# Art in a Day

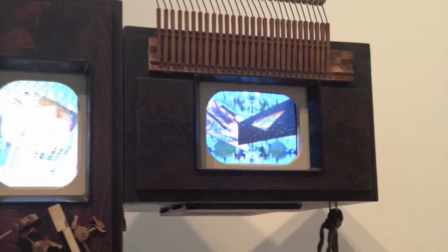(4:11)
With carefully picked images that constantly change, combined with the static bulk of technology,
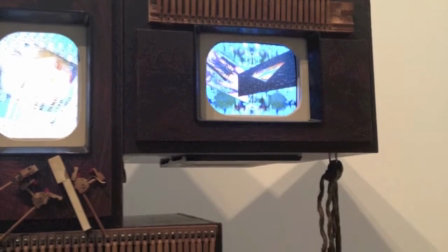(4:16)
Paik explored the emergence of technological revolution and its effect on communication and discourse amongst the public.
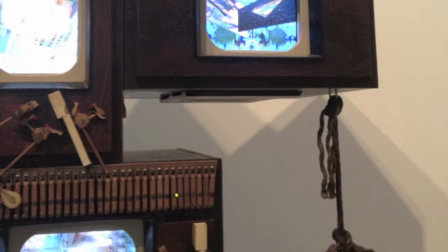(4:23)
His piece works to permute the transitory character of performance art with the durability of the created project, as was common for pieces of early video art.
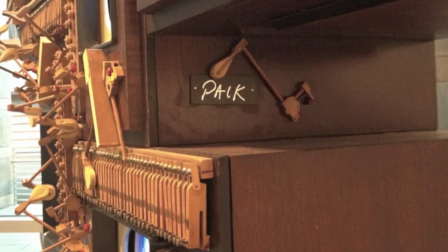(4:34)
Exiting the latter stages of postmodern art, much of Paik's work contains clear influences of avant-garde, in which artists sought to challenge preconceptions of art and form.
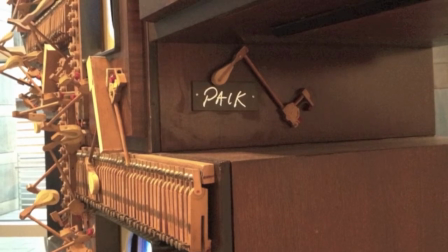(4:42)
The abstract expressionist style combined with the use of manufactured items with traditional art materials,
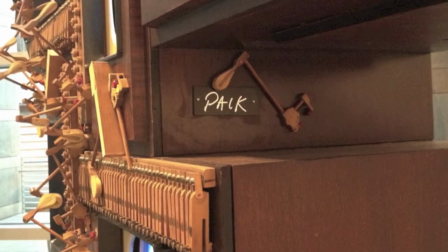(4:48)
while pop art emerged with focus on mass production and the consumer culture.
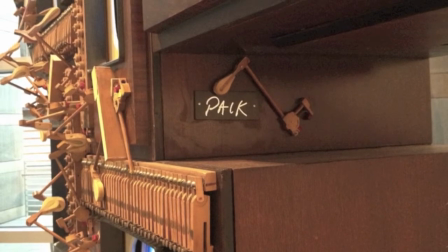(4:53)
For Paik, the infusion of the television sets and moving imagery represented the dawning age of technology.
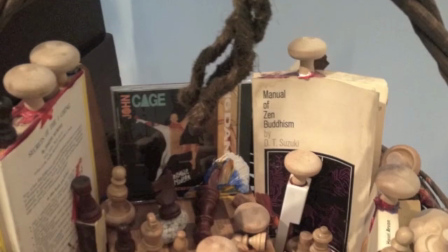(4:58)
His stacking of objects to depict a human form is not intended as a simple irony and juxtaposition,
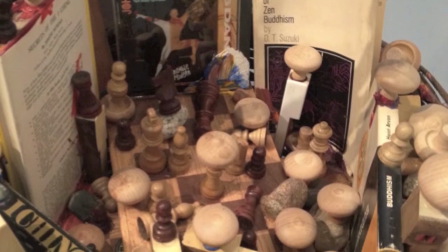(5:05)
but rather challenges the idea that humanity diminishes in the face of technological obsession.
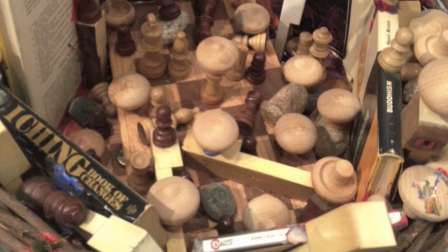(5:11)
Although conveying the early messages of video art,
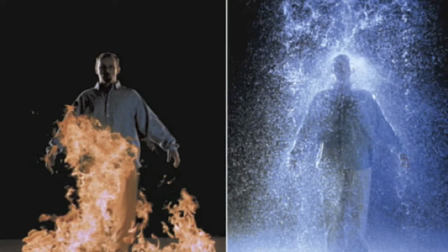(5:15)
Bill Viola's The Crossing exemplifies the use of video and sound to influence the reception of an installation. With the two sequences set side by side, Viola's piece depicts two men that are simultaneously consumed by elemental powers, one by fire and the other by water.
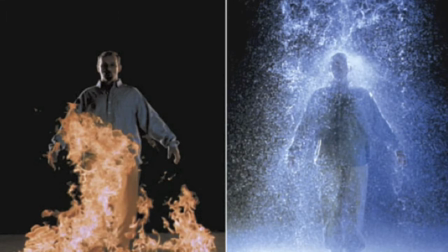(5:31)
In both videos, the human forms that appear eventually dilute to forms that are completely consumed by nature, implying a transition from the physical to the spiritual. This transition mirrors Paik's own Buddhist influences that resulted in blurred human-like forms in his robot series.
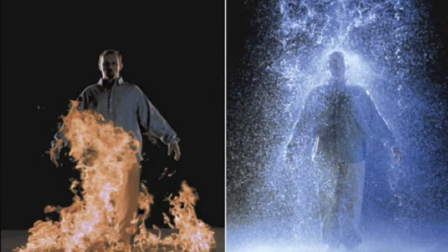(5:48)
Both artworks utilize sound to emphasize their power. Paik's intended absence of audio reminds the viewer of the sounds from their surroundings, while Viola's works to portray the vast power of nature.
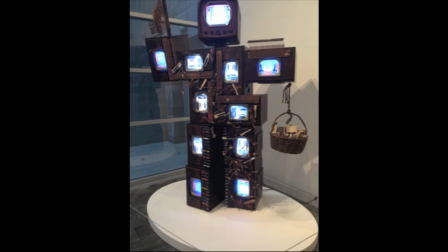(5:59)
As one stands in front of Paik's John Cage Robot 2, there is an overwhelming sense that you are simply in the company of another person. The structure does not move or say anything, but the physical arrangement of the television cabinets and the larger-than-life size both work to posture the piece into an interestingly personified presence.
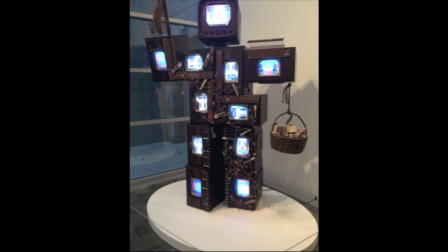(6:18)
Paik's construction feels as though it could be placed in the middle of a crowd and simply come alive. Differing this, Viola's piece is less of a physical being and more of a digital one. While both artists greatly influenced the genre of digital and video art,
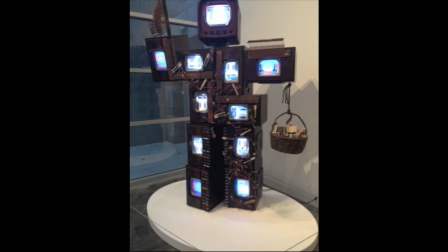(6:32)
it is clear that the message extended through Viola's piece was intended to explore the possibilities of digitalization, whereas Paik's works to connect the relationship between the physical and the digital. The Crossing implements dark images that are consumed by the bright colors of fire and water, eventually overwhelming the image.
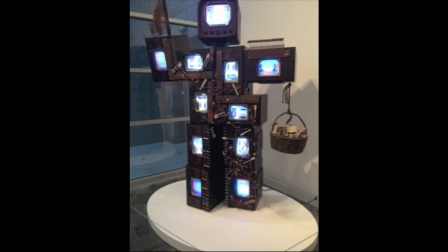(6:51)
However, in John Cage Robot, there is a synchronization taking place in which the human form and the digital images can exist mutually, rather than exclusively. Where John Cage Robot commands the space in which it is placed,
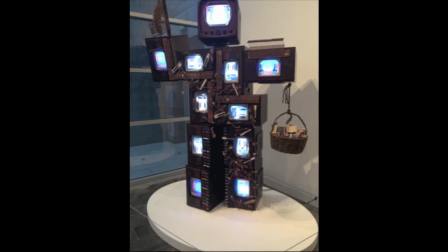(7:03)
The Crossing is more intended for the placement within a darker room that would make the viewer focus on both the image as well as the elemental sounds found within the video. Although there is great symbolism and clear pictorial representations of cultural and philosophical messages with John Cage Robot 2,
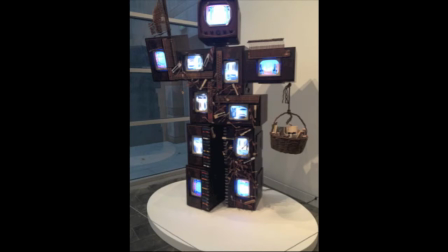(7:21)
it was the simple flashing of videos that first drew me to the installation. But once seduced by the colors, it becomes hard to turn away from the piece. One begins to ponder the placement of piano parts on the image. Why is there a basket there? And why are there chess pieces and wooden mushrooms inside that basket?
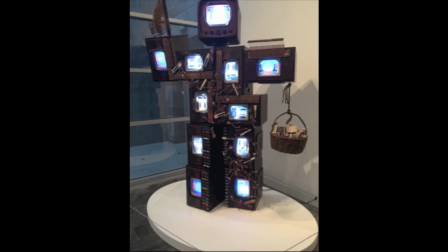(7:38)
What is the robot supposed to be doing? All of these questions race through my head because although there are logical explanations for each part of the installation, it continually works to create wonder and inspire awe. Simply put, you don't want to look away because there seems to be something more to it.